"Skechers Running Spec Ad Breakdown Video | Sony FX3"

I don't know how many figures noticed but there is quite a lot of camera movement over there and as I told before I shot this entire project by myself and And you guys might be asking then who was holding the camera?
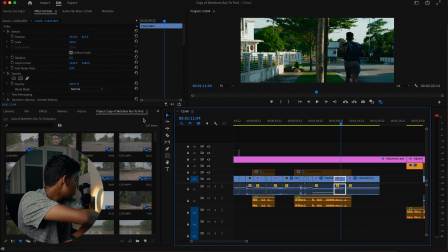The thing is that wasn't anyone. I actually used this effect called camera movement that I found on the internet.
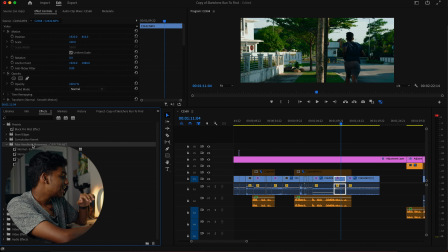So I just used that one for these clips and it really gives this kind of a natural handled look. I actually don't use it too much, I don't really use it too often but when I was looking at the shot I feel like it's quite boring and was just static.
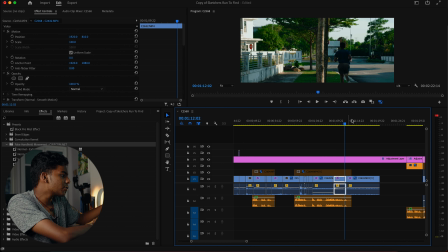Basically a lot of the shot before this was just all static. So I wanted to try to make these last two shots of this segment where I'm talking about, basically I call this segment the progression where I'm talking about how I actually got the interest from like a person that has no interest to running to someone who actually have the interest to running, it's basically the entire part.
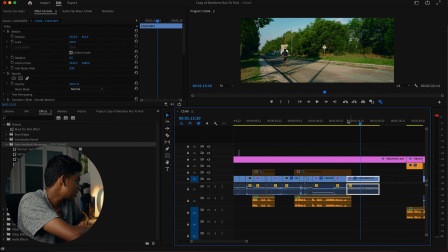So I wanted to have a movement at the end of the segment so that's when I actually used one of this effect, I think if I'm not mistaken I used the yeah, wide smooth motion because it's a wide shot and I want a really smooth motion and same for this shot but this
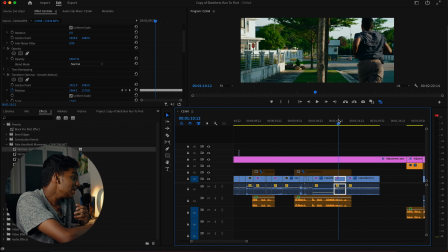shot I actually use a normal because it wasn't a wide shot but it really helps to bring together a video perfectly I mean it really helps to bring the video to life because otherwise if I just left this shot just to be a static shot it would look really boring and it will
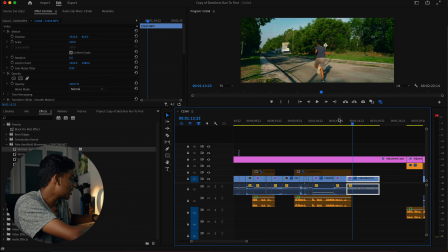look really dull but if I add this type of a camera movement it will look really dynamic as you guys can see over here As you guys can see the movement are really subtle but then it really adds up to the video. Okay so that's about when it comes to the basic editing.
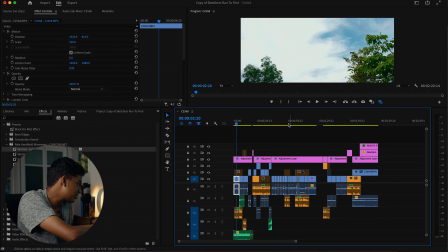There's nothing much I did here. It was just basic cuts and there wasn't a lot of transition that I add into this video except I think around this part
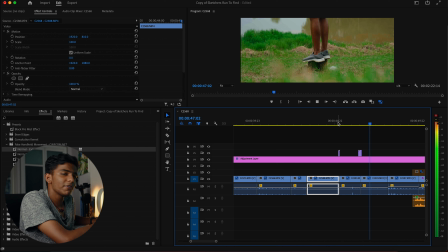I did this type of a film transition but that's that's about it. I didn't do any other transition in this entire video. It was just that little film effect because it looks pretty cool. So now that's about the editing process. It was basically just basic cuts and as I told there was just one transition.
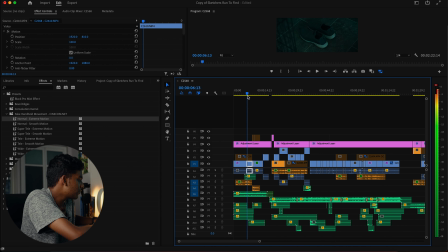Now let's get into the sound designing process. So let's just start from the beginning over here let's let me just solo all
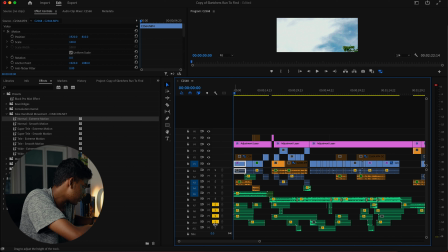this sound designing sound all this track so that you guys can only listen to the sound design that I did.
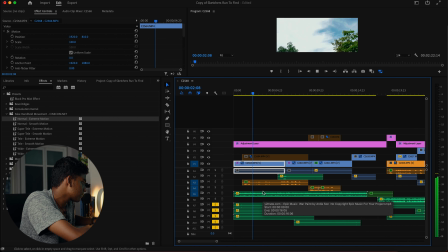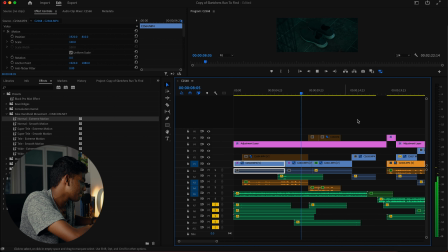So all the sounds that you guys have listened right now was not recorded on spot all of this was actually done in post it was all the sound designing that I did and it really sounds natural that's the great part about sound design.
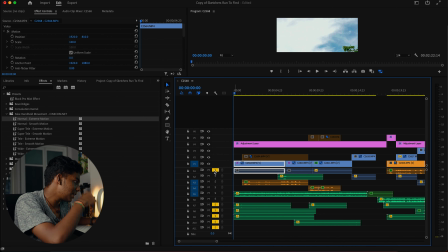For example if I also enable the sound of the clip you can see that the overall clip is quite loud and it's not really I mean it sounds good but I don't really thought it
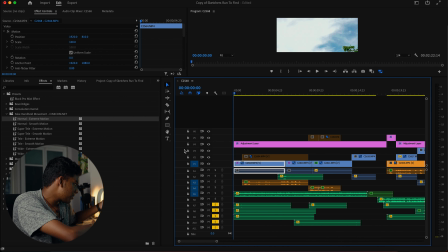would actually sync up with the music because if I just solo the sound and so I don't know how to really explain this but when there is sound and that's my own sound design it sounds a lot more better in my opinion and also it doesn't feel like that the audio from the clip is overpowering this entire music or something, so yeah, it really just depends and it really depends on which type of shots requires the sound design because some shots might not even require a sound design, for example, if you're shooting a footage of a lake, for example, yes, you can also add sounds of a lake later in post, but if let's say the clip that you guys shot is already quiet on spot, you don't really have to need to do any type of sound design. You can do it on top of it, but it all comes down just to you if you want to do it or not.
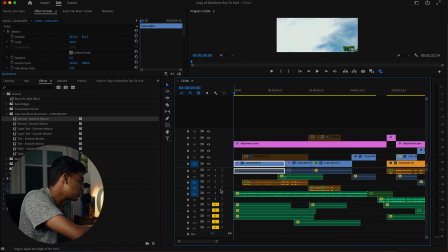So I hope this really makes sense. But for this, I decided to do it. As I told before, I feel like the audio from the clip is not really that great. So because I was just shooting on my normal microphone, it was just a Rode Video Micro. I mean, it's a great microphone, but I don't think so. It could be able to pick up the sounds of me, of my steps or of my breathing.